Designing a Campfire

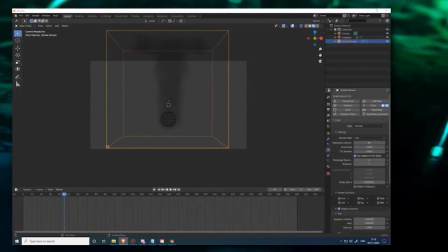[8:15]
After grinding away at the fire for a little while longer, I noticed that the quality of light had started to change.
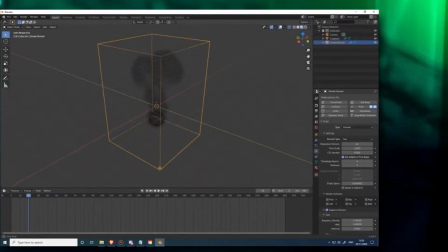[8:21]
It was the evening golden hour. Thursday was almost over.
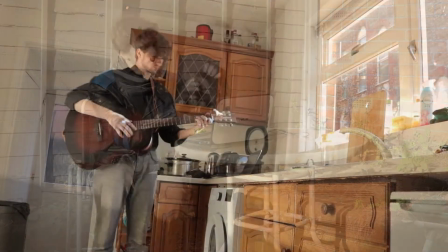[8:25]
I decided to take a break and record a quick video that I wanted to use on the stream, and then I tested a few assets to make sure I wouldn't have issues with synchronicity in OBS.
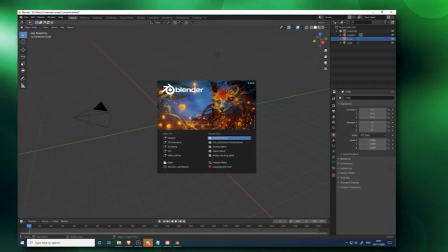[8:34]
Then, back to the fire. I'm not kidding, doing the fire took more time than basically the entire rest of the project combined.
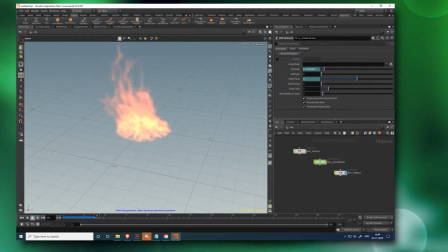[8:41]
I even gave up doing it in Blender at one point and tried it out in Houdini, but I couldn't figure out how to get the camera to move, so I went back to the program I knew better.
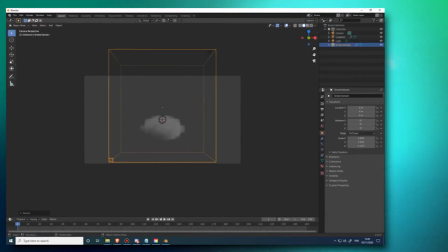[8:49]
In the end, eventually, somehow, after flitting between multiple versions of Blender and an experimental branch or two trying to figure out how
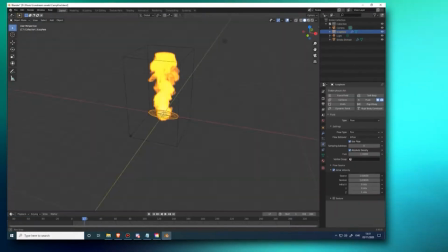[8:57]
to get the damn transparency to work fine before realizing that if I render it with transparency it'd take too long because there's a bug involving NVIDIA graphics cards and volumetrics and
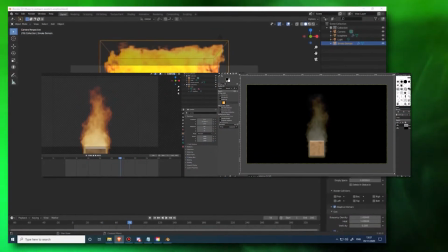[9:05]
X version of Blender and all kinds of ridiculous and very stupid issues, I got it to work to a somewhat satisfying extent.
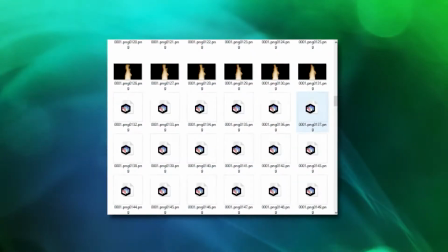[9:13]
Exasperated, I let it render out overnight and went to bed. The next day, I got to work compositing.
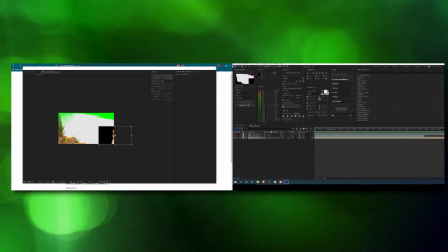[9:18]
After dropping my renders into the timeline and fiddling with blending modes for a few minutes, I realized I would end up having to key most of it because the fire wasn't transparent,
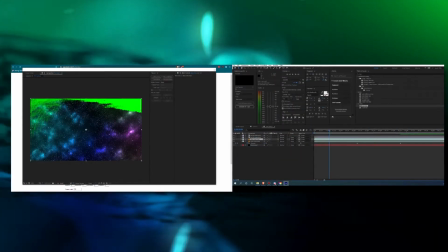[9:27]
and also I forgot that image masks were a thing and I didn't have to use chroma key for the stars.
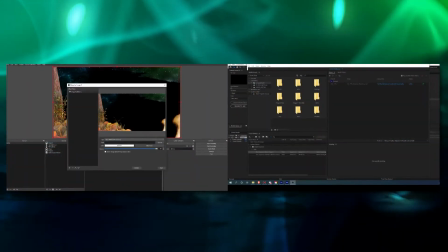[9:31]
Once it was all assembled, I got to work figuring out how to bring it into OBS.
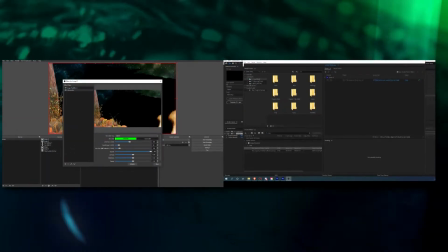[9:36]
From here, I figured out some issues with the current arrangement and decided I would be better off moving the fire into its own timeline and exporting
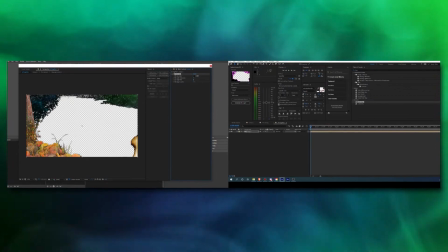[9:43]
it separately so I could refine the key on the stars and ensure that the pile of leaves wouldn't have annoying keying artifacts behind it.
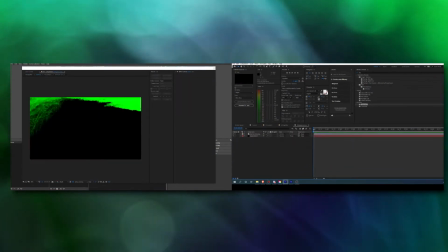[9:50]
I then keyed the stars to fit into the timeline, found a blending mode I liked,
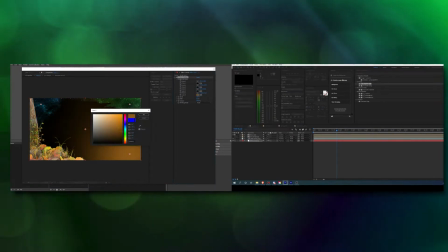[9:54]
and began adding a gradient and vignette to the scene. The idea of the vignette was to affect the look of the fire,
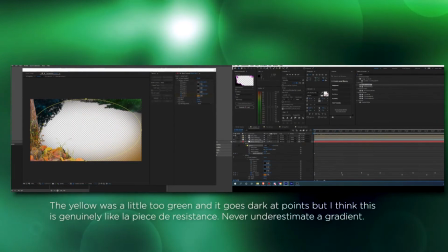[10:00]
so I set it up so a corner of it was constantly changing color and flickering. Now, when it was overlaid atop my webcam, it would look like I was next to a fire.
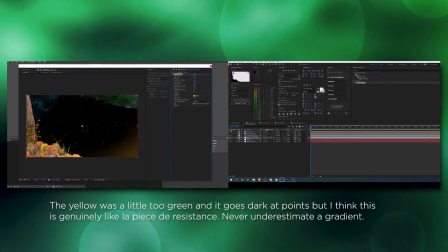[10:08]
Certified genius, I know. I also added in a snowfall effect for the sake of creating rising embers from the fire.
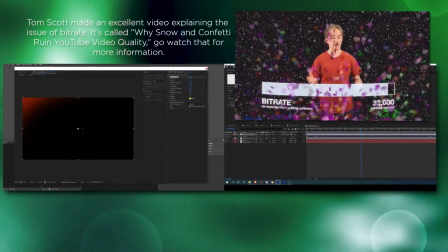[10:14]
I had to be careful about these and make sure they were subtle so they wouldn't mess up the stream's bitrate, but they'd still add visual interest to the scene.
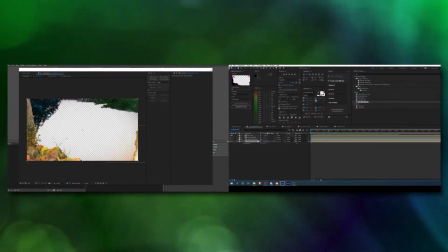[10:21]
Once that was done, I touched up the fire to give it transparency and opened up DaVinci Resolve.
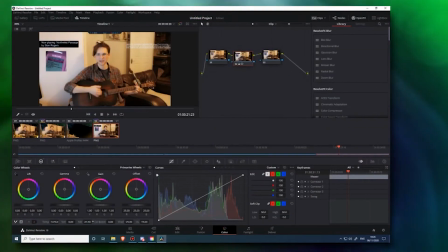[10:25]
Like I said before, I think one of the most important parts of working with an aesthetic is ensuring cohesion,
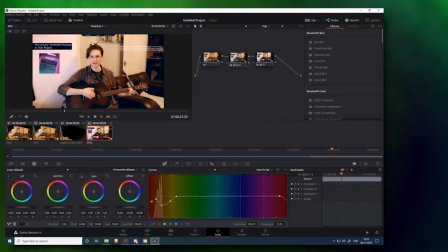[10:31]
so I wanted to be sure that each asset used would look less like an asset I was using and more like a piece of a unit.
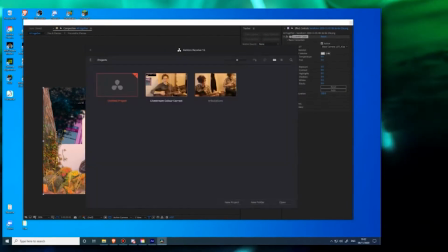[10:36]
So once again, color grading. First, I color graded the screenshot from my own camera to be something a little more neutral and a little less straight out of an episode of The Simpsons.
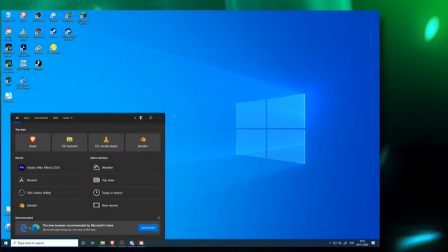[10:45]
Then I exported that grade as a LUT, or lookup table,
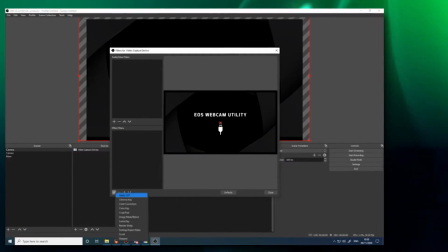[10:48]
so I could apply it to my OBS webcam and make sure that my video and streams from that point onward wouldn't be so objectively bad.
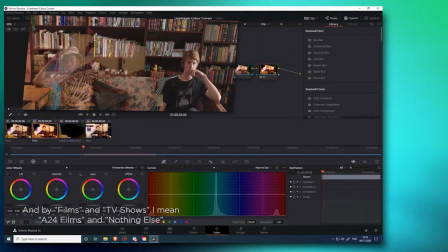[10:54]
After doing that, I began grading the assembled version of the overlay, using stills from films and TV shows that I felt had a Campfire-like feel to them.
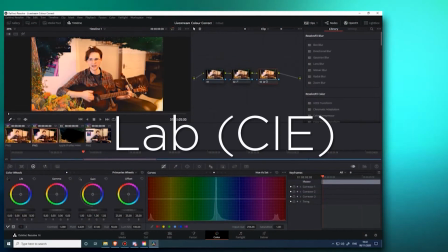[11:02]
My best friend for this process was the Lab C color space, which makes darks bluer and whites more orangey.
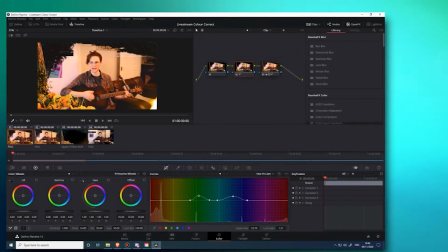[11:07]
It has a strong indie look. Once I got the grading to my satisfaction, I exported the LUT and opened up OBS, ready to bring in my assets and apply them in there.
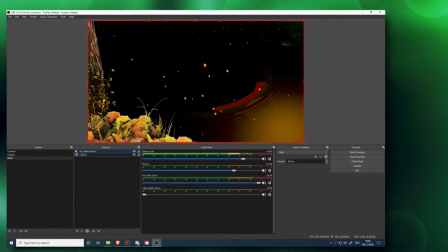[11:15]
Except, this happened. This was new to me.
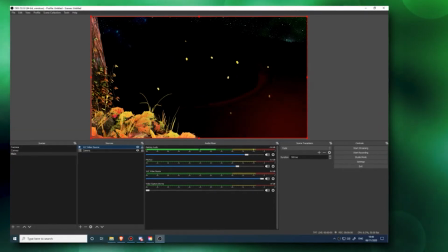[11:19]
I was so confident that having a video with an alpha channel would work that I had no idea what my recourse was going to be if it didn't.
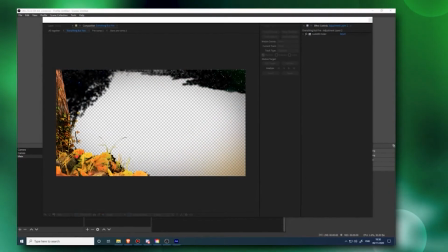[11:26]
I did some research and tried to apply some fixes, such as using .apngs or other video codecs,
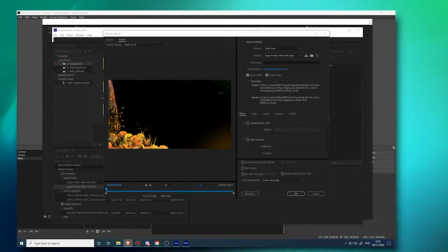[11:32]
or making sure that the alpha channel was unmatted instead of pre-multiplied, but I just couldn't figure it out.
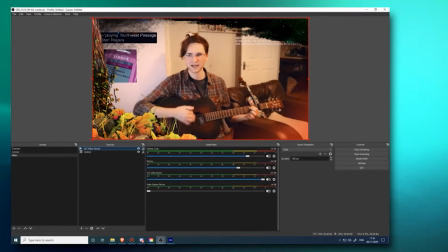[11:38]
Fortunately, at that point, I remembered what an image mask was, and after tweaking some exports, I did eventually get it to work just as expected.
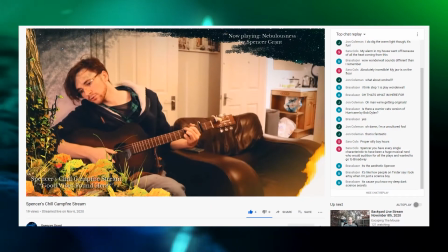[11:45]
After throwing the fire in, it was ready to stream.
Nebulousness less, consciousness is free.
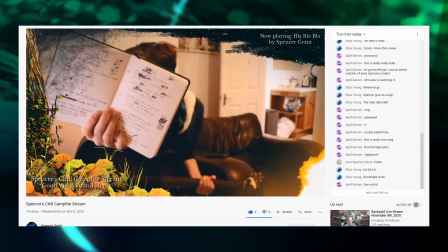[11:56] Meanings meaningless, faced with open heavens and the open sea.
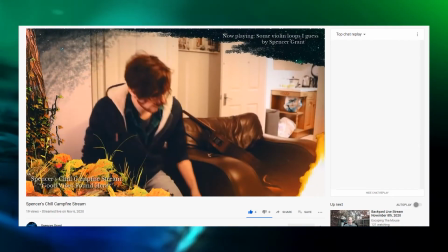[12:04] And that's for those who craft and mine in our reality.
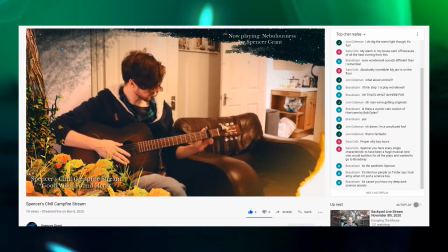[12:15] So yeah, that's nebulousness.
And what a stream it was, honestly.